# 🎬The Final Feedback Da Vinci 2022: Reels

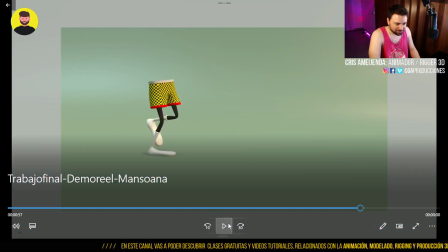(52:43)
Este me reía al final. El de la caminata me da mucha gracia porque siento que al final,
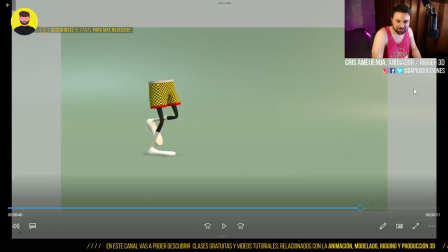(52:48)
no sé si es mi percepción o qué, es como que se va casi como rápido, como que se apura.
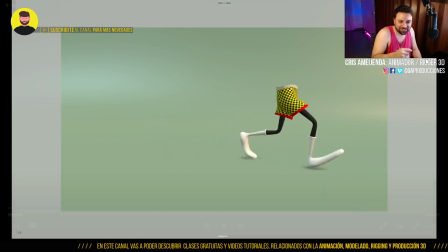(52:53)
Al final todo ahí como...
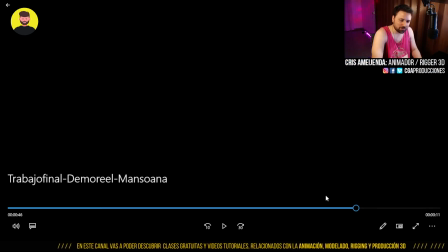(52:57)
este ejercicio de la caminata nunca supe bien, no me acuerdo si abrí el archivo de Maya o no, nunca supe bien cómo lo encaraste.
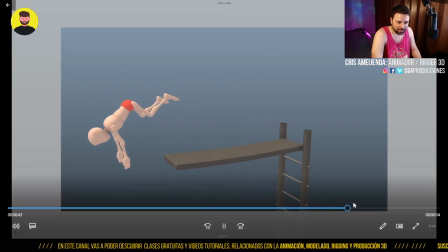(53:05)
Porque lo que siento es que... espera, lo quiero abrir en otro software esto.
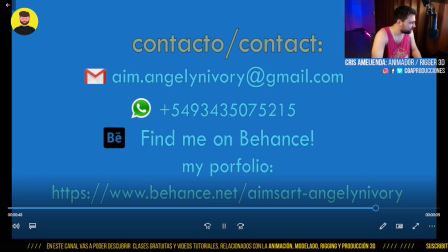(53:11)
Abrir con...
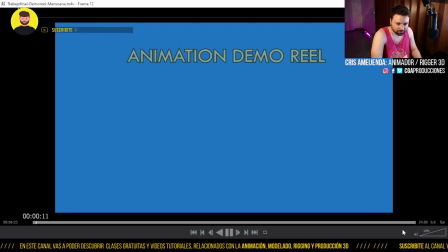(53:17)
No quiero ver frame a frame esto. Ahí va. Te decía, la caminata siento que...
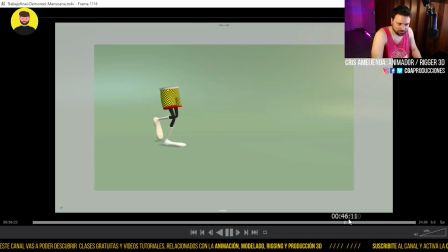(53:27)
como que no todos los pasos tienen el mismo tiempo, ¿no? Como acá, avanza rápido o lento. Rápido, como que va cambiando.
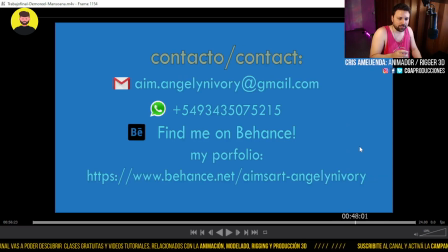(53:33)
No sé si la fuiste moviendo de la base o fuiste haciendo avanzar el cuerpo. Siento que todavía quedó medio rara. Pero más allá de eso...
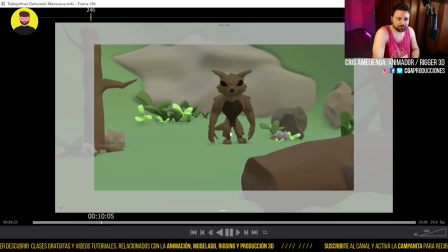(53:44)
dato. Creo que quedó bien, la animación del personaje funciona, me hubiese gustado ver más animación, la verdad, o sea, es muy sutil la animación, está completa en cuanto a que se mueve todo, las orejas se mueven,
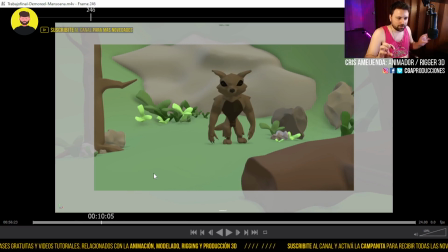(53:55)
o sea, no es que solamente moviste el brazo y ya está, no, le diste un movimiento general, modelaste cositas alrededor, eso está bueno, ¿sí?
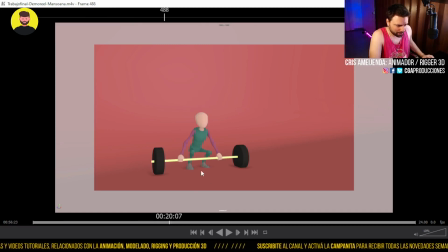(54:07)
¿Qué más? Después, bueno, en este ejercicio de la pesa, a mí me mata esto, que se atraviesa el pie en el piso todavía. Hay algunas colisiones de dedos con la pesa, ¿sí? Y también a tener en cuenta siempre, cuando encuadres un ejercicio, que no quede todo esto vacío, que acá no pasa absolutamente nada.
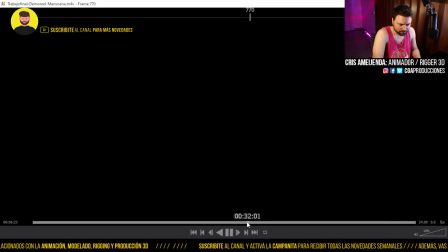(54:27)
Al final capaz suelta la pesa, a ver. No, creo que no. Lo mismo acá, como que no pasa nada de este lado, ¿sí?
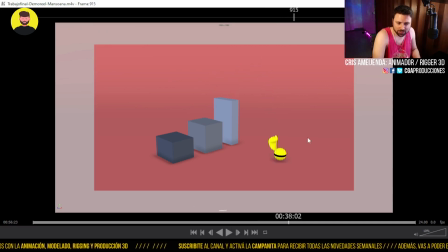(54:35)
Tratar de meterle más zoom, encuadrar mejor el ejercicio. Todo este espacio acá sobra. Bueno, acá en general
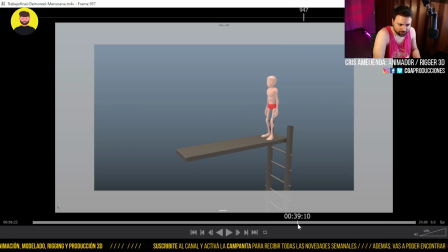(54:44)
el del trampolín, sé que lo fuiste laburando, todavía siento que hay algunas patinaditas. Por ejemplo, acá, fíjate que cuando llega ahí patina un poquito el pie derecho, ¿sí? Mismo cuando sale también, acá debería estar con las piernas totalmente estiradas.
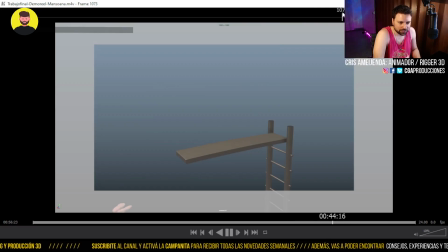(55:05)
Pero está mucho mejor de lo que estaba al principio, desde ya. Pero creo que se podría seguir laburando mucho más. Y también, en este caso, de la caminata, lo que también está fallando un poco es la distribución del peso cuando va de un lado para el otro y camina.
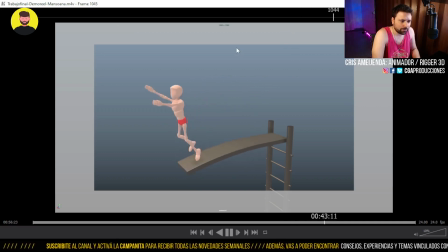(55:20)
Pero bueno, esto es como una revisión general de los ejercicios. Vamos a lo general.
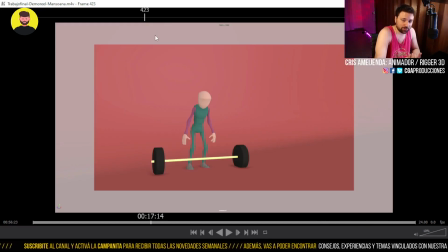(55:28)
Lo general es que noto una gran evolución de lo primero que fuimos viendo, sobre todo por el laburo que le fuiste dando al personaje, ¿sí?
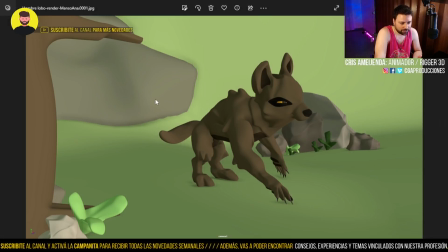(55:36)
Lo que me pasa con los renders es que este render está bien. Este render me encantaba, pero le faltan las sombras.
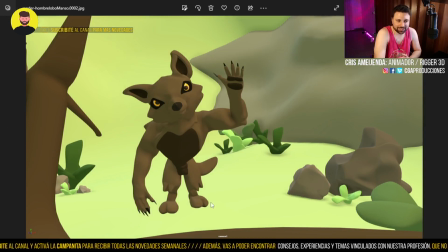(55:44)
No sé qué pasó acá con la sombra del personaje, que se pierde, eso no queda lindo, ¿sí?
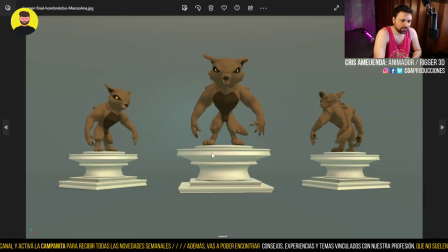(55:48)
No se luce, no queda bien. Estos renders están mejor, están mucho mejor, ¿sí?
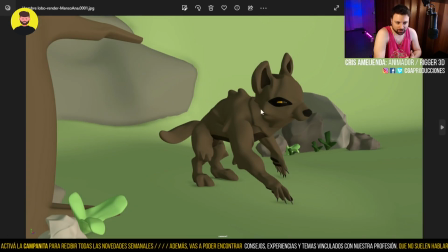(55:54)
Creo que lucen más el personaje. Este, repito, está correcto, por lo menos sí se le ve la sombra, eso está bueno. Y nada, obviamente es el primer personaje, hay muchos errores que quedaron en el camino, como los que ya conocemos de los blend shapes y demás, de que se le mueven los dedos, pero creo que es parte del aprendizaje,
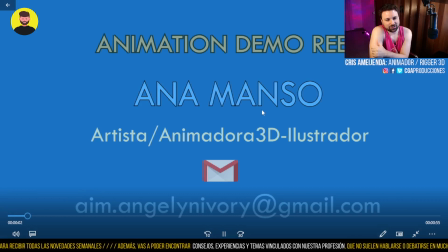(56:12)
y como primer reel funciona, ¿sí? Dato, no, a mí no me gustó la elección de colores, porque me parece que es muy chillona, ese celeste de fondo,
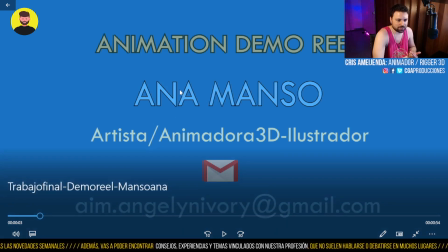(56:26)
de golpe hay un amarillo acá, después hay un celeste, algunos tienen línea negra, otras cosas no, de golpe está todo, no, esto en mayúscula que no está mal porque es el mail.
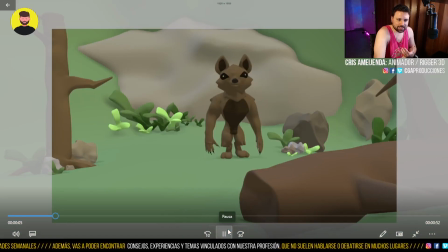(56:36)
Yo trataría de que sea mucho más sutil la placa, ¿sí?